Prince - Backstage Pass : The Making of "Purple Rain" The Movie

It's one of the only scenes that's outdoors and you get that feeling of release. Yeah, just a breakaway.
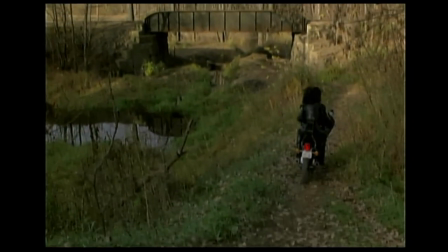I think the temperature was about 68, 69. It was gorgeous, beautiful autumn day. After those two days, the temperature plummeted to about 20 degrees.
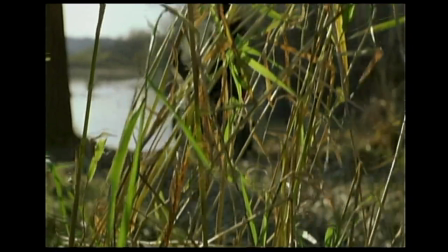And we then started our production with Apollonia having to jump into the lake. And I went up to her and I said, you know, you're jumping into the water, it's 20 below zero.
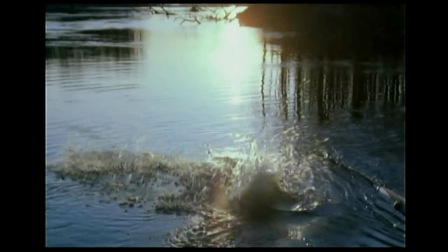She goes, okay. We had skim divers under the water just to make sure she did not come up. She could have had hypothermia. It was seriously cold at that time. I went to her and I said, so what are the chances of getting you back in there and actually filming the rest of the scene, which is you coming out? and she said that isn't going to happen. So it was decided on the spot that she would dive into the water in Minneapolis and re-emerge weeks later in Los Angeles.
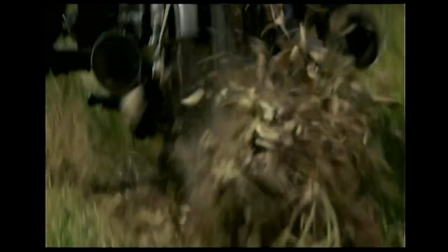Winter was the biggest challenge in doing this whole project. Gasoline froze during that period of time.
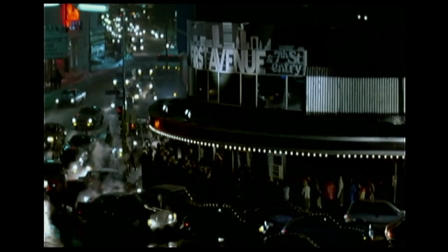That's how cold it was some days. You'd get up at four and start the car. And then go in the house. Go back in the house and take a shower and get dressed. It was insane. And then you'd go ship your windshield off.
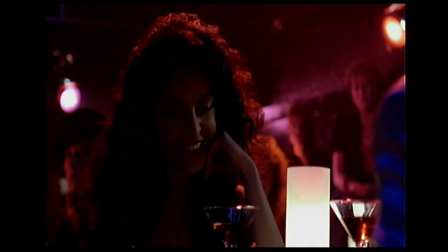It was insane.
Ladies and gentlemen, please welcome The Revolution.
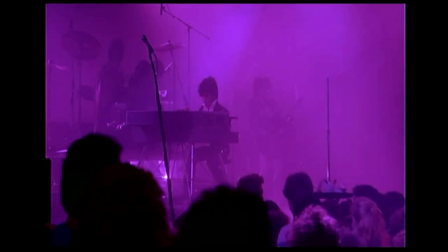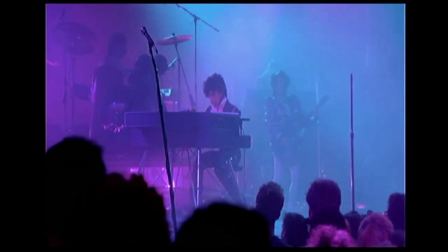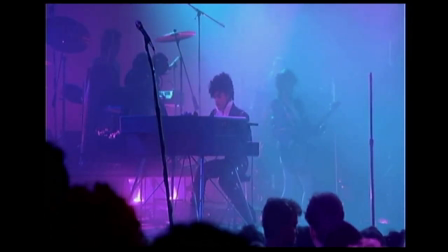When he wrote The Beautiful Ones, we were in L.A.
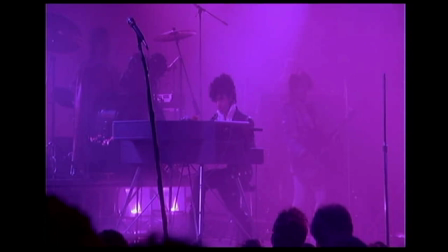And I remember going, you're so totally in tune right now with your creativity. You are so on a roll. I just remember hearing that song and thinking to myself, you're so good. You are so good at this.
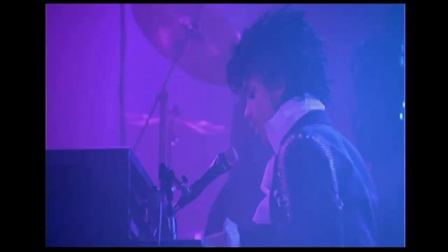Every song he writes, he's dealing from an emotional core. His professionalism is unwavering. His love, his music is unwavering.
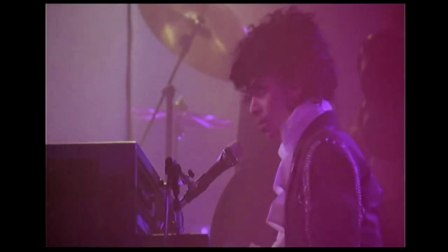To watch a human being be that creative and that visionary was a true gift to get to see that.
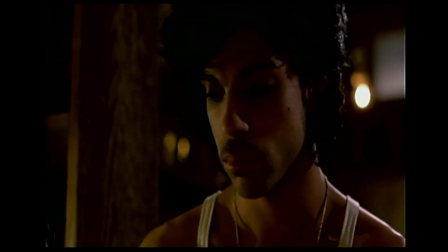So I feel very fortunate. Prince wrote all this incredible music, and I was determined to see that it was going to be used in the context of a pretty good story.
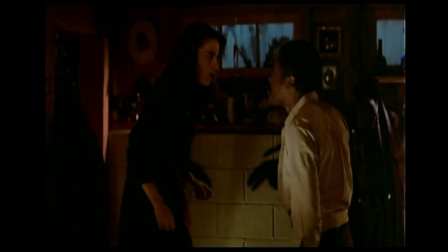Don't bear the sleep in his house! You're always sneaking around! You're a goddamn sinner! Shut up!
Clarence Williams especially, the minute he came onto the set, created a kind of professionalism that the non-actors, the musicians, hadn't seen before.
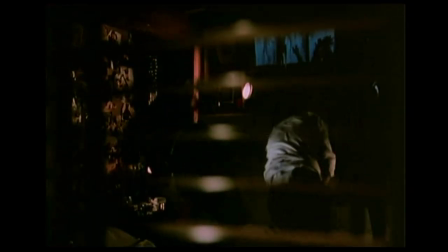You're crazy! Shut up, Dad! No!
Immediately, you can see how people just were on the set to watch Clarence work.
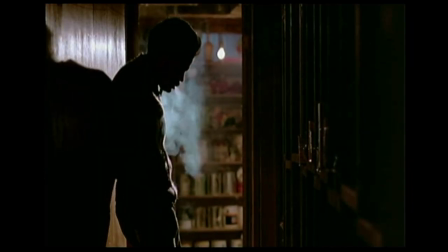He's detail-oriented, so it's about the clothing, it's about his hair, It's about the gun in his hand.
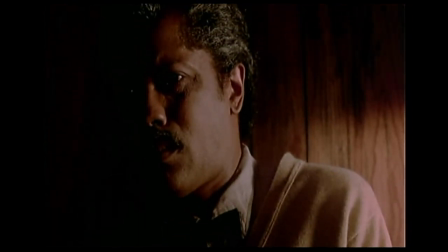It's about everything has to add up for him. So Prince really reacted to Clarence, and Clarence pretty much nailed it.
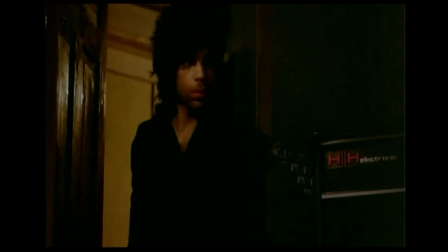In the scene where Prince coming in, seeing his father playing piano, and he asks his son...
You're going to get married?
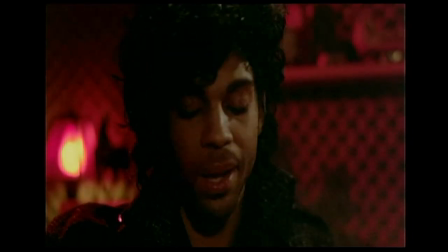I don't know.
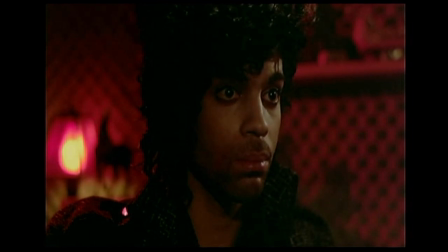Now, that was a moment that Prince had discussed with me, that that had happened to him.
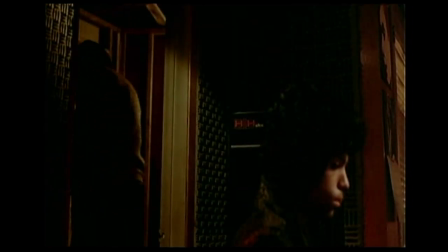when he was a kid and so when i heard that we used it and put that integer and created that moment